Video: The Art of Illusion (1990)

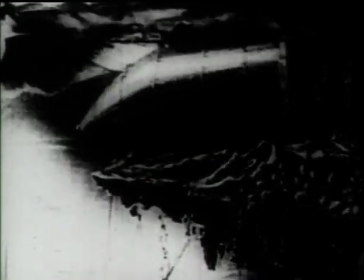to the Moon deserves its place in history as the first science fiction film.
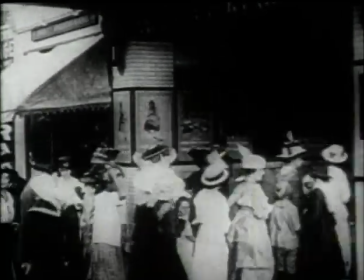In the early 1900s, movies seemed to have lost their popularity.
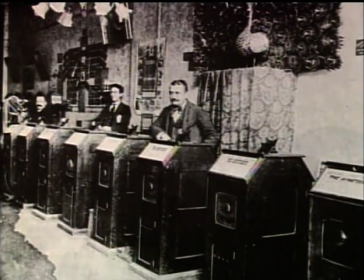Taking a cue from Melies, filmmakers captured popular imagination by using a narrative, giving the movies a fresh lease on life.
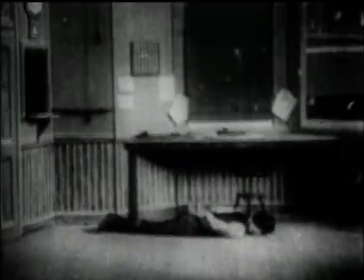The great train robbery consisted of scenes placed together to tell a story.
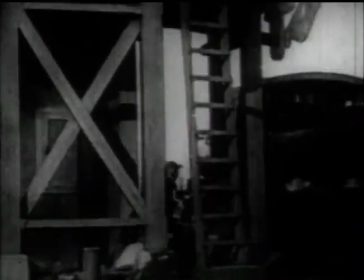With its non-theatrical sets and dramatic close-ups rather than stage props, gimmicks, or tricks, The audiences of the day were stunned.
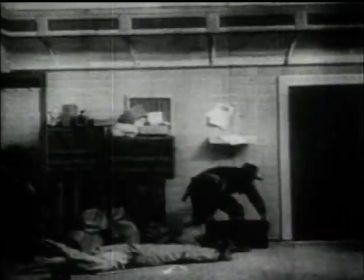This early Western made use of some of the first matte shots. In the mail car, the landscape can be seen through the open door.
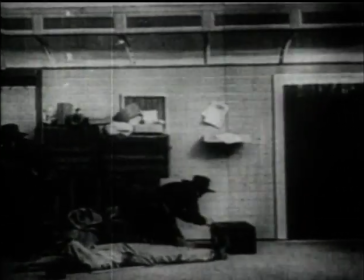When the film of the landscape was shot, the set area was masked off. Then the film was rewound and the set area photographed with the door area masked off.
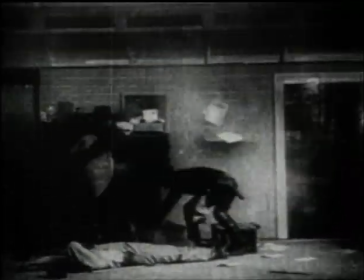The resulting film was a composite.
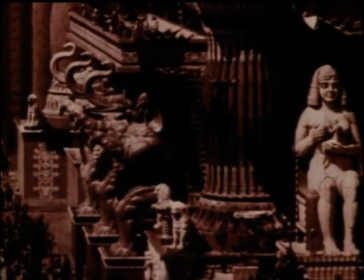By 1912, glass shots and miniatures were used to replace or add portions to a scene.
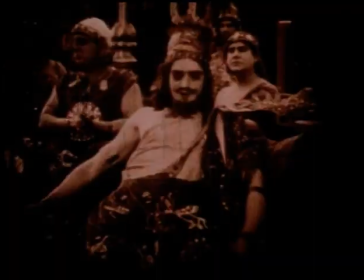Even the most famous of all movie sets, The Walls of Babylon, built for D.W.
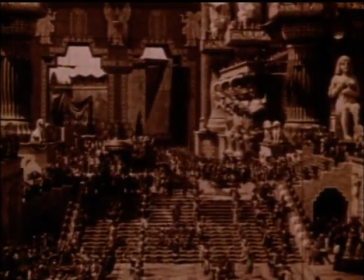Griffith's intolerance, had cutouts and glass shots to increase the size and detail of the set.
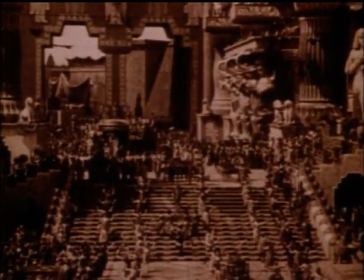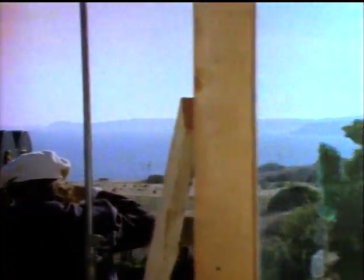Large panes of glass were set between the camera and background, and miniatures were strategically placed.
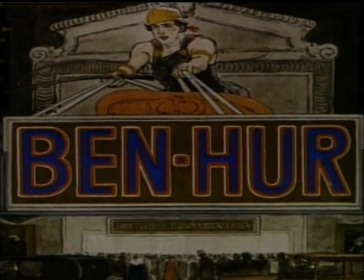In the 20s,
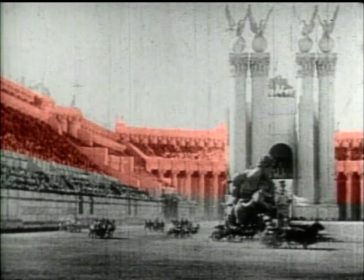epics like Ben-Hur used miniatures hanging between the camera and full-scale sets to create the appearance of one single massive stadium.
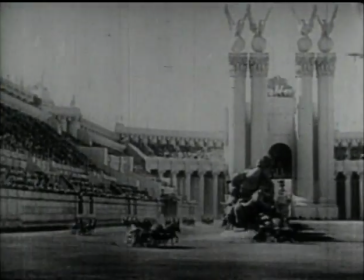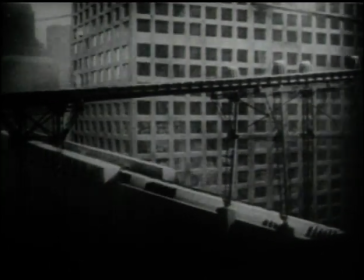Fritz Lang's futuristic fantasy Metropolis impressively blended every tool available to the special effects teams.
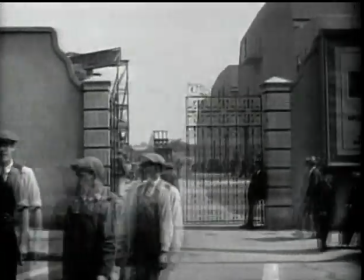With the advent of sound, overnight the fundamentals of filmmaking changed.
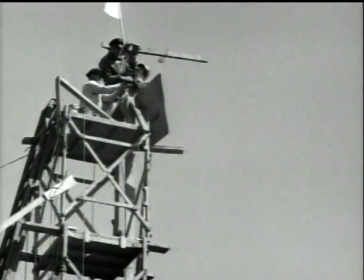The need to shoot on sound stages triggered the studios to develop their special effects departments in a systematic way.
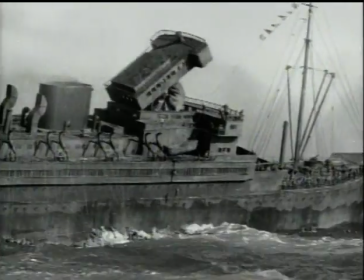with pools of technical talent the effects departments created many new techniques leading
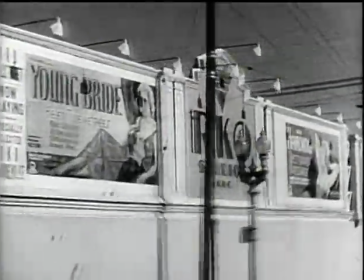in just a few short years to rko pictures release in 1933 of king kong
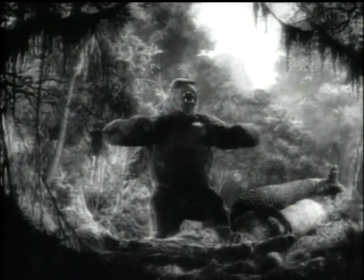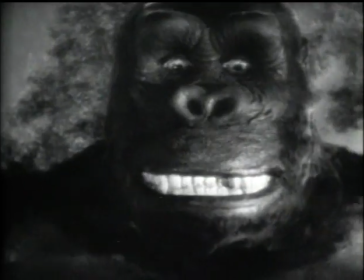kong was the logical extension of the films of meliez griffith and lang live action combined with large-scale
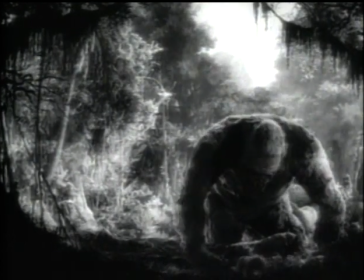mechanical effects and willis o'brien's innovative stop motion animation created a compelling sense of reality.
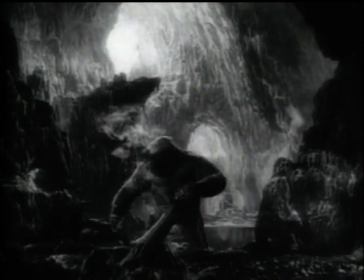Much of the background of this cave set scene has been painted on glass.
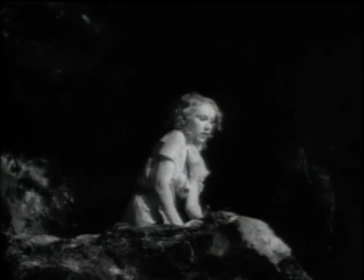Intricate miniature sets have been combined with previously photographed live action projected onto miniature screens camouflaged by rocks.
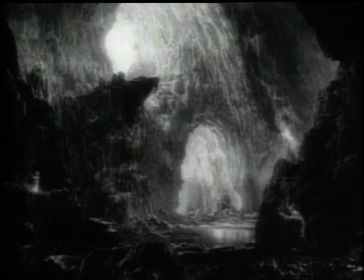Adding the 18-inch stop-motion Kong creates a scene of astonishing realism.
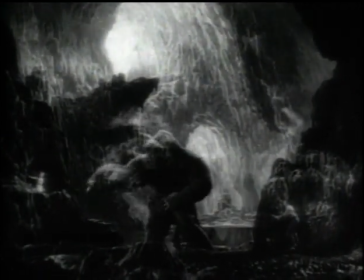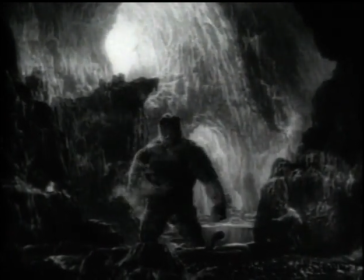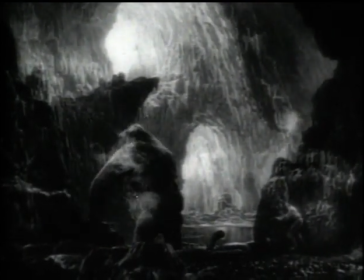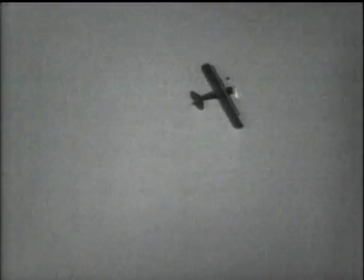This film is as entertaining today as it was 60 years ago,
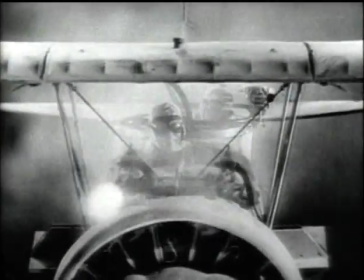and many of the techniques developed for King Kong are still used in today's modern epics. In the early days, we had seven major studios, and there were effects departments in all of them.
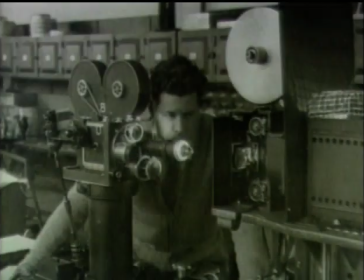Fortunately, at RKO, being the smallest studio, we did everything in the one department, and And therefore, I had the opportunity of learning by working in all these categories.
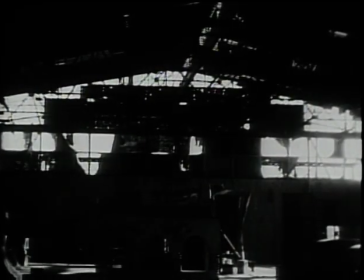Since the studios closed, then naturally there had to be independent effects houses to handle all this work.